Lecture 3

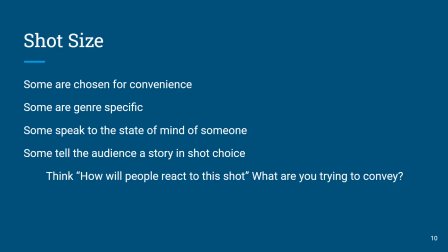(8:09)
So kind of the economics of what's going on, changing out a lens on a big film set, it takes a really long time. So before they kind of go in, all that pre-planning and pre-production, which we've talked about before,
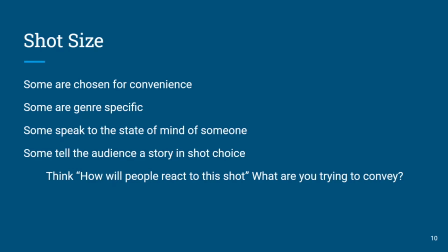(8:22)
helps so they know what to go get and when to get it. But also they're thinking, how will people react to the shot? So perhaps the shoot needs to kind of move quicker, so they might not have as much time to change out a lens, but there's something specific that they want.
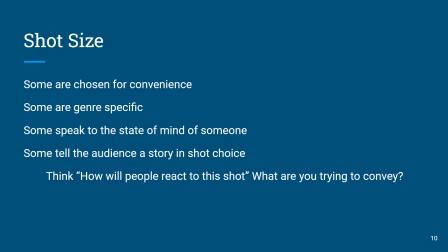(8:40)
So how are we getting this information? How do we relate to it emotionally? And how do they keep the film moving? Because if you've worked on a film set, it's a lumbering beast.
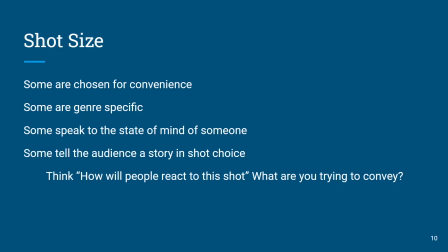(8:52)
It is a slow going process sometimes. That's why some films just use one focal length throughout. Movies like Chinatown, Godfather, they'll stick to one focal length throughout the whole shoot,
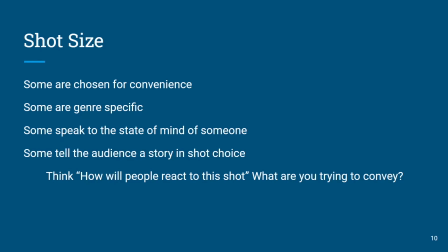(9:09)
and they just have to get creative where that camera goes, where they place actors, where they place objects, things like that to help tell the story.
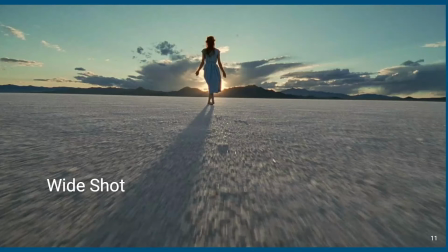(9:19)
So we have what we'll call wide shots. We will call them because most people call them. You'll also hear them referred to as long shots. So one and the same. Again, you get a nice wide view of what's going on.
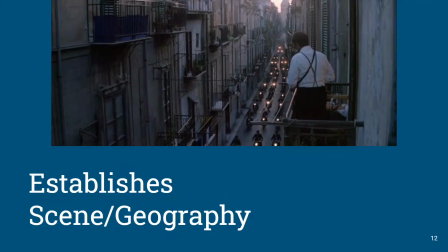(9:35)
Usually a wide shot establishes a scene or geography. It kind of lets you know where you are. We as humans, we like establishing shots. We like long shots. We like wide shots because they provide the most information about our surroundings. We're kind of like that when we go into buildings.
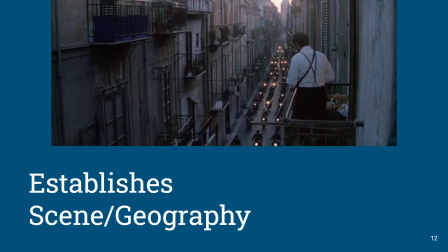(9:53)
We kind of don't generally just go straight to a specific, we look at the big picture first. That's just kind of how we're hardwired. So you'll see a lot of films, TV shows, things like that.
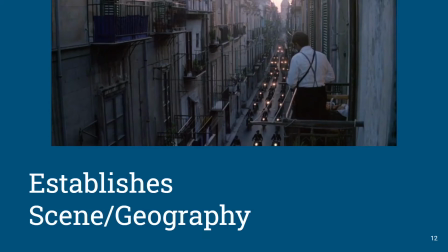(10:07)
They're going to start with an establishing shot. Not always, but at some point, people need to know the information of what's going on.
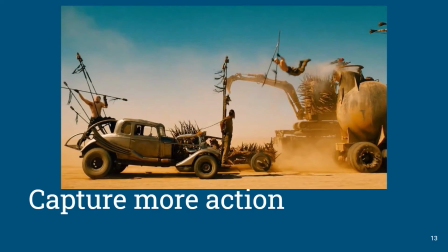(10:14)
Wide shots can obviously capture more action. That's why you'll see a lot of Marvel movies and things like that. Stay kind of a little bit more in the wide. You kind of get a better scope of what's going on at the time.
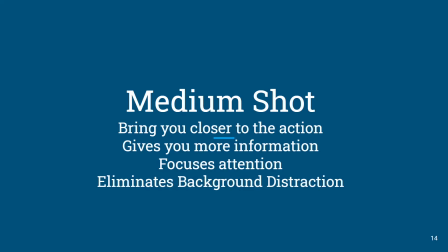(10:31)
Then we have these things called medium shots that bring you a little, they're exactly what they sound. They're a little bit closer in. They give you a little bit more action. They still give you information, but it's starting to focus on things and it's eliminating any background distraction.
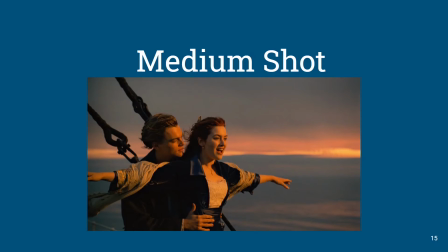(10:48)
So we can kind of see, we're a little bit more in the personal space of the actors. We're gathering more information about what's going on in a scene, but we're not so far back.
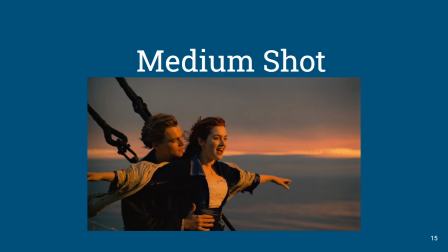(11:03)
We're being pulled into a little bit more personal, a little bit more intimate kind of relationship with what's going on in the screen in medium shots.
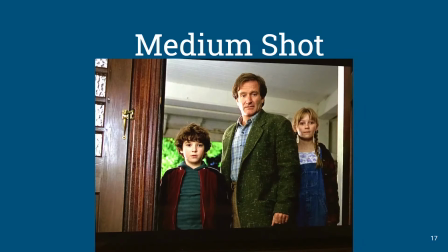(11:17)
And kind of with medium, we're kind of seeing half of our actors here. There's no hard and fast rule to how these work.
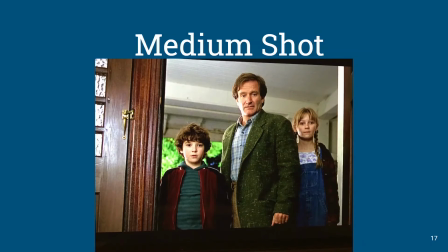(11:30)
It's all about communicating with your team, what's going on in a given scene or something like that. So, they'll just say we just need a medium shot of these three characters, and most cinematographers, director of photography, they'll know what that language is,
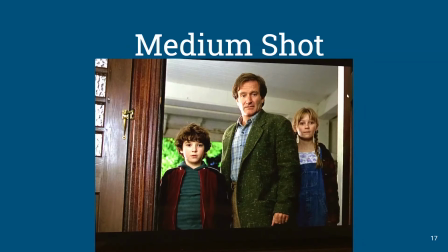(11:49)
because we're more interested in what's going on with the characters up in an area like this. We don't really care what's going on around them or anything like that. And then we have the close-up.
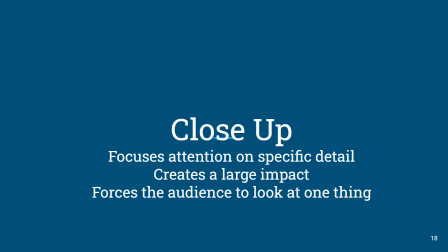(12:01)
And this is where we're focusing in on a specific detail. We're looking to create a large impact. And this forces the audience to look at one thing or something specific.
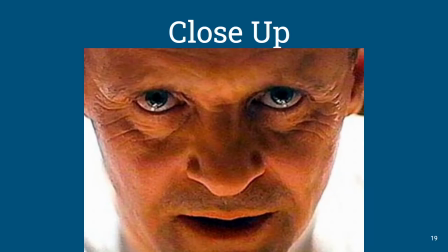(12:15)
So close-up.
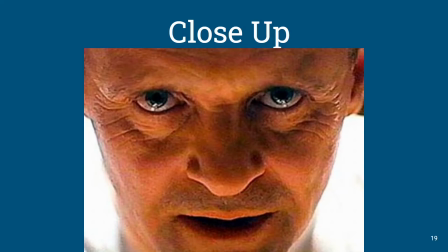(12:16)
Right now, we're uncomfortably close to something, and this elicits that feeling, that emotion of what's happening at that moment.
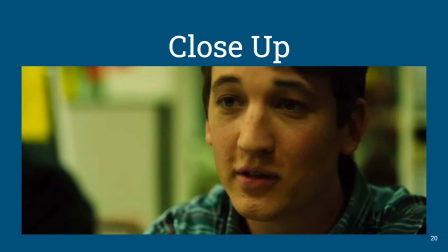(12:27)
We also a lot of times use close-ups just for simple conversations, kind of getting again, more intimate with a character, really focusing in on what they're saying, what's going on.
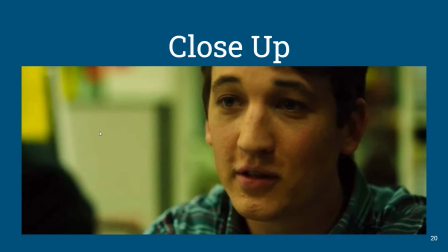(12:43)
Because really, what's going on back here, we don't want to focus on it. We don't want to know what's going on. We want to know what the character is thinking at a given moment, what they're saying, and the director's saying, look just at this.
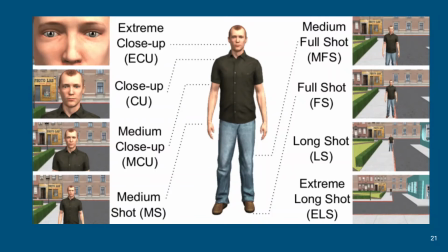(12:57)
Don't worry about anything else. Just look at this. So as I said, there's kind of a large gamut to shot size. You can kind of see how it's abbreviated,
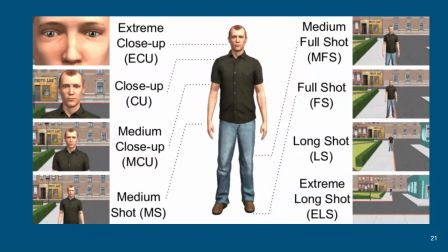(13:10)
just to make life easier for different people as they're doing the pre-production process, and they're planning things out with, storyboards, taking pictures, doing something like this. They'll just abbreviate what's going on.
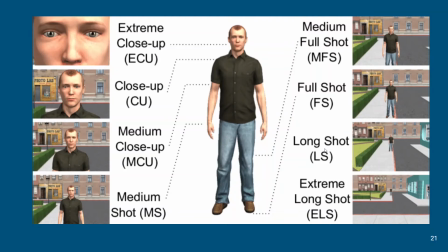(13:24)
Again, over here, you're seeing long shot synonymous with wide shot, but the verbiage is a little, I don't want to say ambiguous, but there's no rule, there's no measurement for what constitutes a medium shot versus a medium close-up.
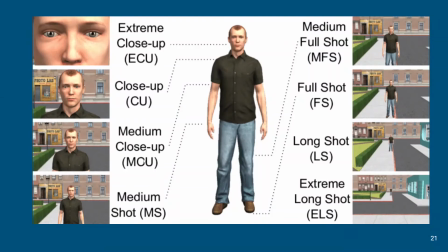(13:40)
It's like if you're saying, I want it close, not too close, but close, medium close-up. Medium shot, just, hips up kind of a thing. Medium full shot, again, the verbiage is a little self-explanatory, I guess is the best way of putting it. Then we also have angle.
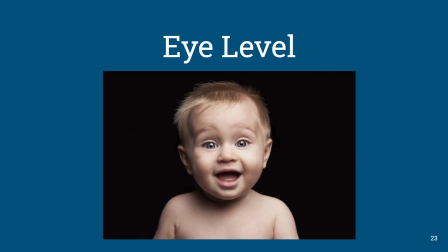(14:04)
The most straightforward one is eye level, where we're just at the level of the eyes.
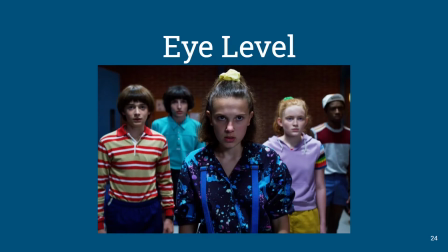(14:11)
We're kind of framing for that, just to puts us on a little bit more personal level, kind of akin to, I guess you would say, the normal shot, the normal focal length that we talked about before.
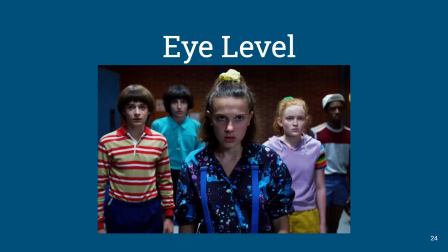(14:26)
Eye level kind of puts you at that, this is how we experience our everyday life, is we're kind of normally at eye level.
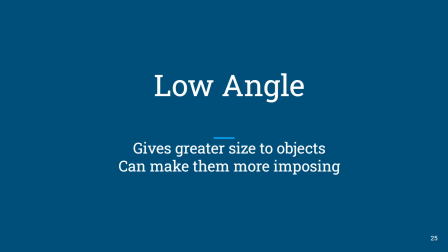(14:35)
And then we have low angle. This gives a greater size to objects and can make them more imposing.
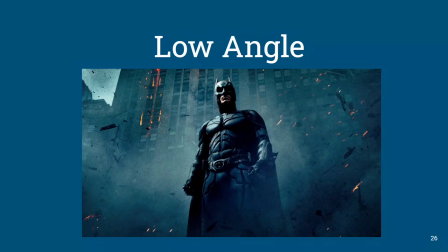(14:41)
If you get confused between low angle and high angle, which we're about to talk about, just think about, where is the camera? The camera is low, looking up. So Batman looks imposing and big. He kind of mimics that building going on behind him.
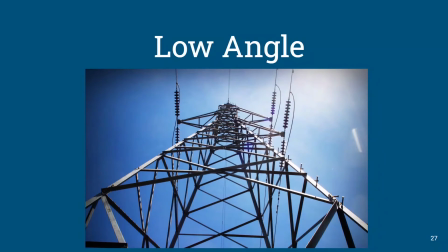(14:57)
again, example of low angle, it gives sort of greater depth to an object,
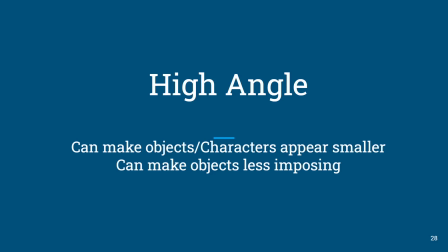(15:06)
whereas a high angle can do kind of the opposite, can make objects or characters appear smaller or less imposing.
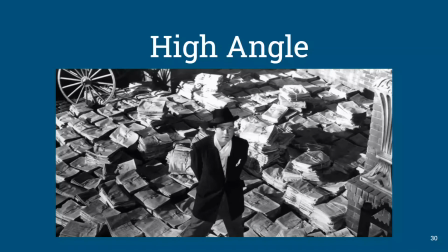(15:17)
You'll see this when you watch Citizen Kane. Be looking out for these different angles, shot sizes, things of that, as you're watching that film, and see how are these shots helping to communicate the story.
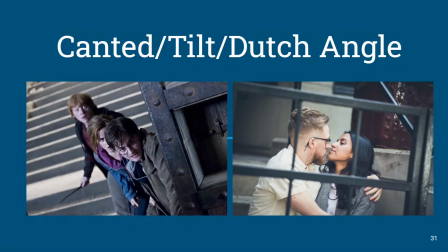(15:33)
We have this other one called I've heard it by all different names, a canted angle, a tilt angle, a Dutch angle, and you could see it's doing exactly what it says. Look over here at the stairs. You know, it's a thing that they kind of turn the camera a little bit
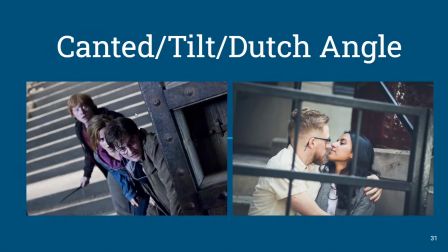(15:49)
based on the intensity of whatever is going on to show something's not right. There's something askew in the scene. American Horror Story, if you ever watch that series, pretty much every shot is not level.
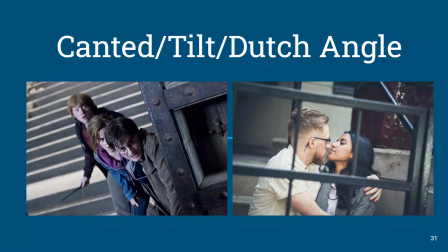(16:04)
And it kind of can distract from what's going on in the scene at that moment. But watch for this. You see it a lot. It's certainly more done in modern films and photography than it was before.
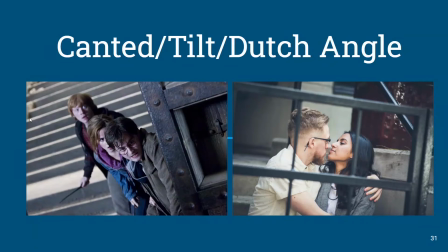(16:22)
Can put you in the mind psychologically of what a character is going through too.